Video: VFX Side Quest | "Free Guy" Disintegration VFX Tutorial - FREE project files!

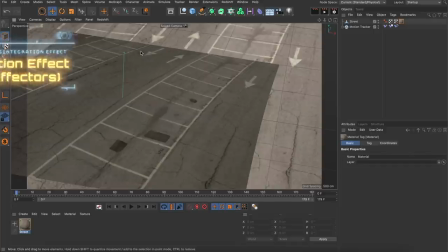[4:23]
So always check your texture projections while rendering if you're using Redshift. Great, now finally I could create the actual disintegration effect. The whole effect is based on a field setup.
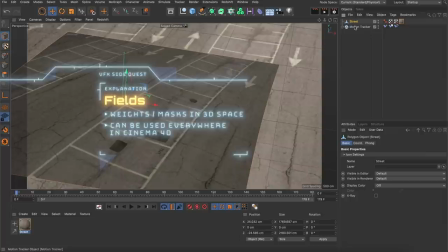[4:33]
Fields are basically just weights or masks in 3D space, but they can be used everywhere in Cinema 4D, which makes them really powerful.
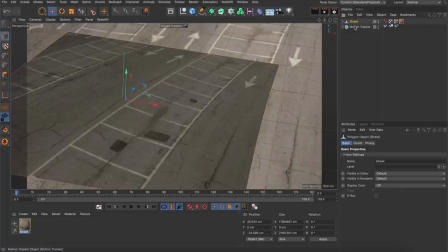[4:41]
So basically, I created the effect mask first, and then the effect itself.
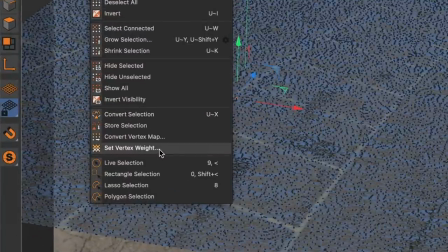[4:45]
My favorite way of visualizing the mask is by creating a vertex map on an object and tick Use Fields.
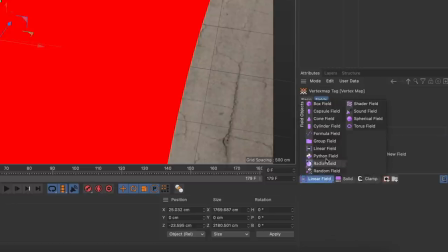[4:52]
I deleted the freeze layer in there and created a group field, because it makes it easier to reuse the setup later.
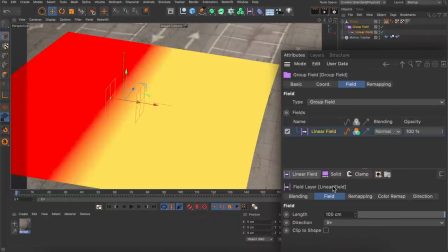[4:58]
And then I worked in there to create the other fields, starting with a linear field to create a simple gradient and adjusted the length and direction. Then
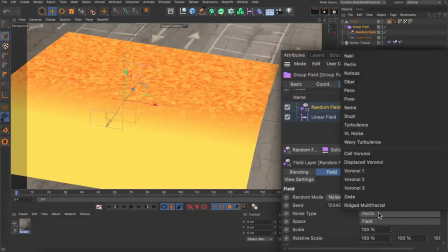[5:06]
I added a random field, adjusted the noise type to VL noise, increased the scale a lot, and set the blending mode to overlay, which is breaking up the linear gradient here to make it more organic.
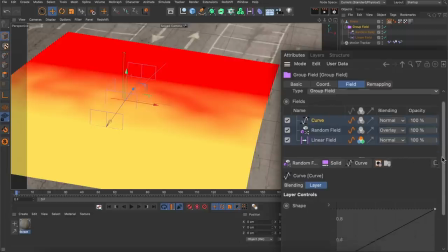[5:16]
Next, I added a curve modifier layer, which is pretty much the same as an adjustment layer in After Effects, to sharpen the edges of the organic gradient just a bit.
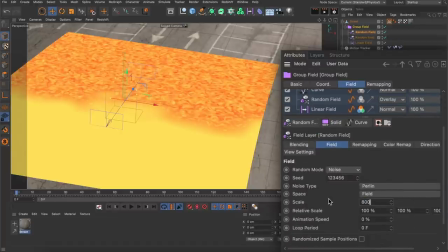[5:25]
And finally, I added another random field, increased its noise scale, and set its blending mode to overlay as well to roughen the edges of the gradient even more.
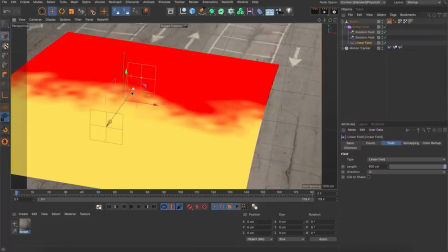[5:33]
Now it was time to animate the linear field to make the mask move along the street.
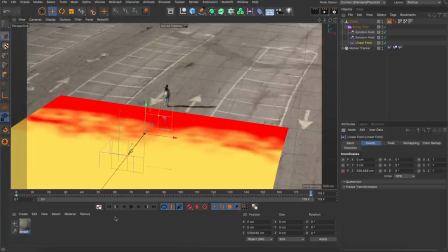[5:37]
So I set two keyframes on position Z and brought up the timeline to make the keyframe interpolation linear.
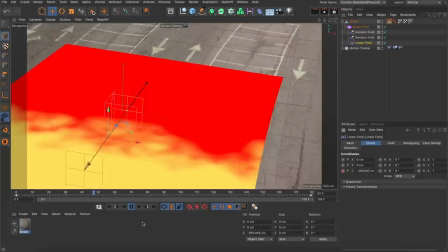[5:43]
And this is what it looked like. Remember, we are just visualizing the weights on the plane, but they actually exist everywhere in 3D space. So this would also work on all other objects, like walls or trees for example.
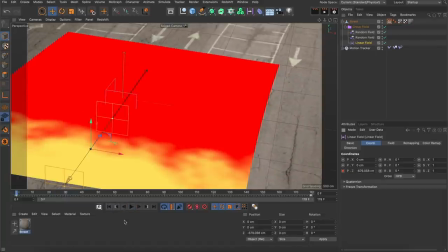[5:54]
Okay, now I was able to use that mask to create the actual effect.
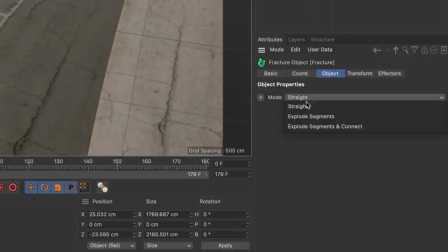[5:58]
But first I had to create a fracture object and set the mode to explode segments to allow the street fragments to be affected by effectors.
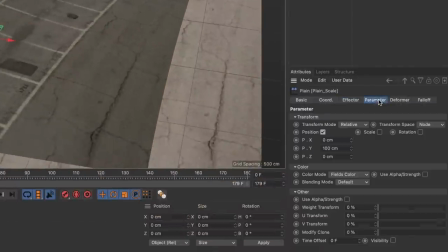[6:05]
Then I started with a plane effector and set it up to scale the fragments down uniformly.
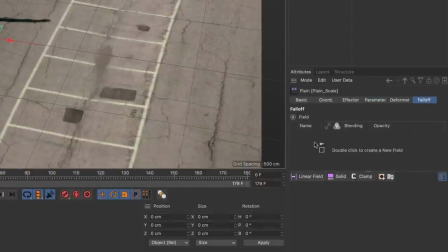[6:10]
In the falloff tab, I added the group field containing the mask setup and added a curve modifier layer to remap the mask to my liking.
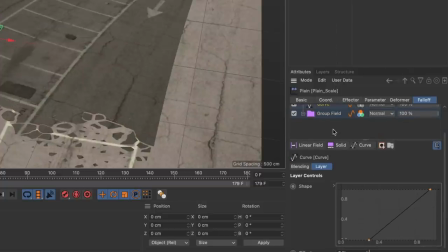[6:18]
This was the falloff setup I used in all the effectors because it allowed me to stay flexible since everything was
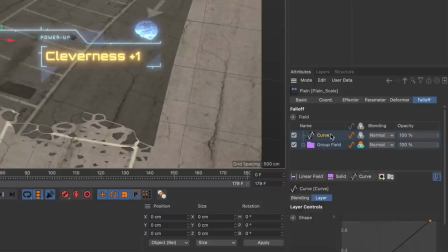[6:24]
based on the very same mask and I was able to adjust the curve modifier layer for each effector separately.
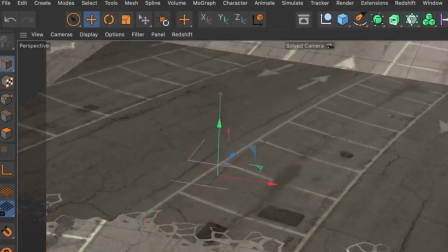[6:29]
Next, I created a second plane effector, which I used to move the fragments down.
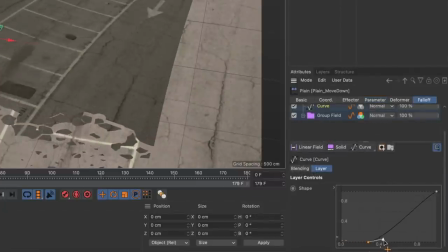[6:34]
For this plane effector, I adjusted the curve modifier so that the fragments were accelerating as they were falling down.
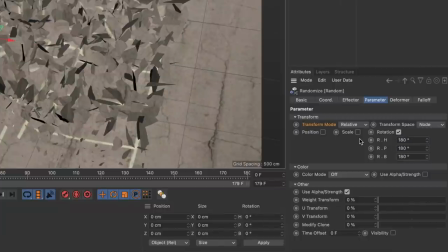[6:40]
Then I created a random effector to add some variation to the fragment's rotations and added the mask setup to the falloff tab again.
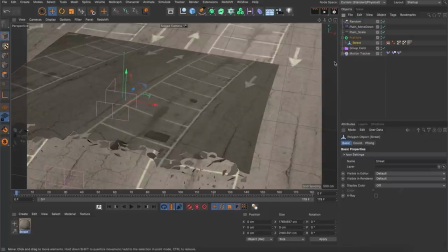[6:47]
Next, I wanted to deform the edge of the effect so that it looks like there was a little wave before breaking.
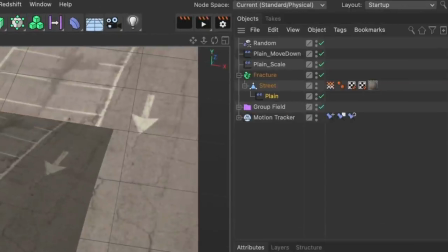[6:53]
I used a plane effector to do that, made it a child of the street, set the deformation mode to points,
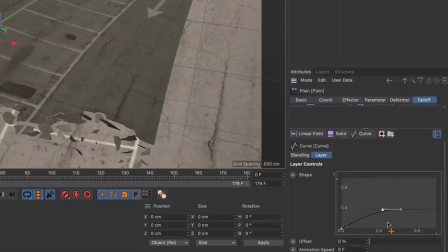[6:58]
and adjusted the curve modifier so that it was masked a little earlier than the other effectors. And finally, I used a random effector as a deformer as well to crumple the fragments.
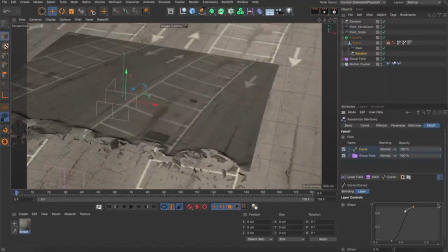[7:08]
And this is already the whole setup for the top street layer. Isn't that cool? It felt really cool!
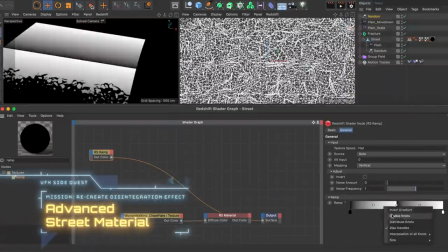[7:13]
Now I adjusted the street material so that a grid would appear right before the wave.
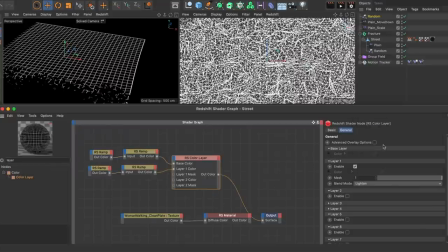[7:18]
To do that, I created a grid setup consisting of a few ramp nodes and a color layer node, multiplied a Maxon noise node on top of it,
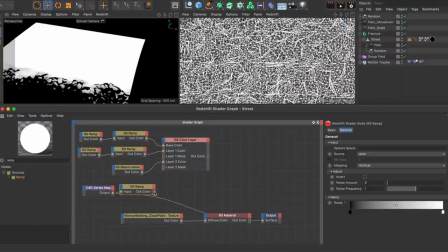[7:25]
and used the vertex map I used to visualize the mask setup in a C4D vertex map node with a ramp to mask the effect.
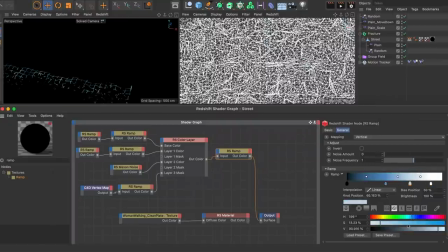[7:33]
Finally, I colorized the grid with another ramp so that there was some blue in it, plugged it into the emission color and increased the emission weight to 1, which looked like this.
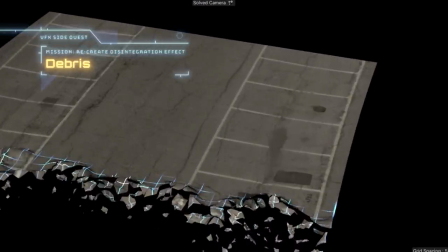[7:41]
But although it already looked cool, I wanted to add some debris.
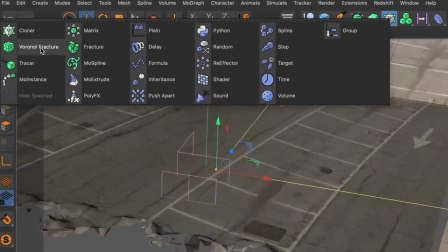[7:45]
So I created a flat cube and Voronoi fractured it again with a high point amount in the point generator source.
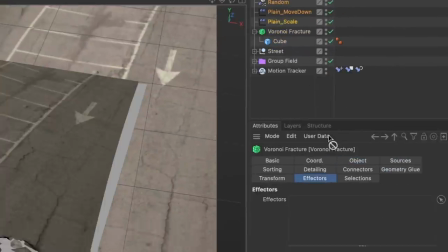[7:51]
Then I created a copy of the effectors affecting the street, assigned them to the Voronoi fracture object and adjusted the curve modifiers in their falloffs.
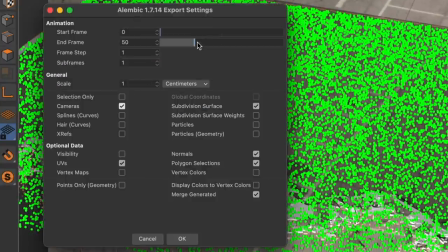[7:59]
When I was satisfied, I exported the setup as an alembic and made sure I only exported selected elements and had merge generated ticked,
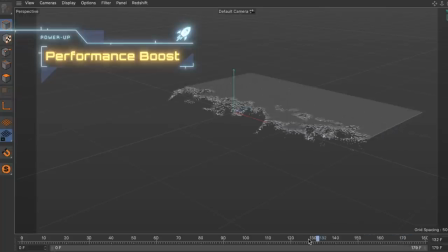[8:07]
because this has a huge impact on performance when you re-import the alembic file. Back in the original project, I created a copy of the street material,
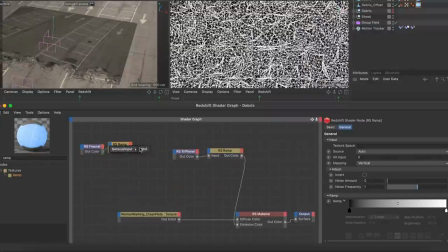[8:15]
used a combination of a Fresnel and a triplanar node to add bluish light emission to the sides of the fragments, and assigned it to the imported alembic.
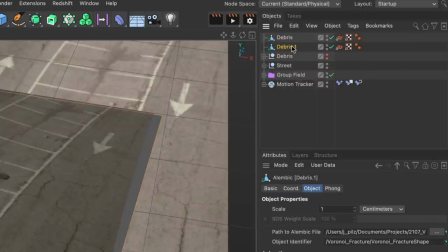[8:23]
And to get even more debris, I created a copy of the alembic and used its offset parameter to offset them in time.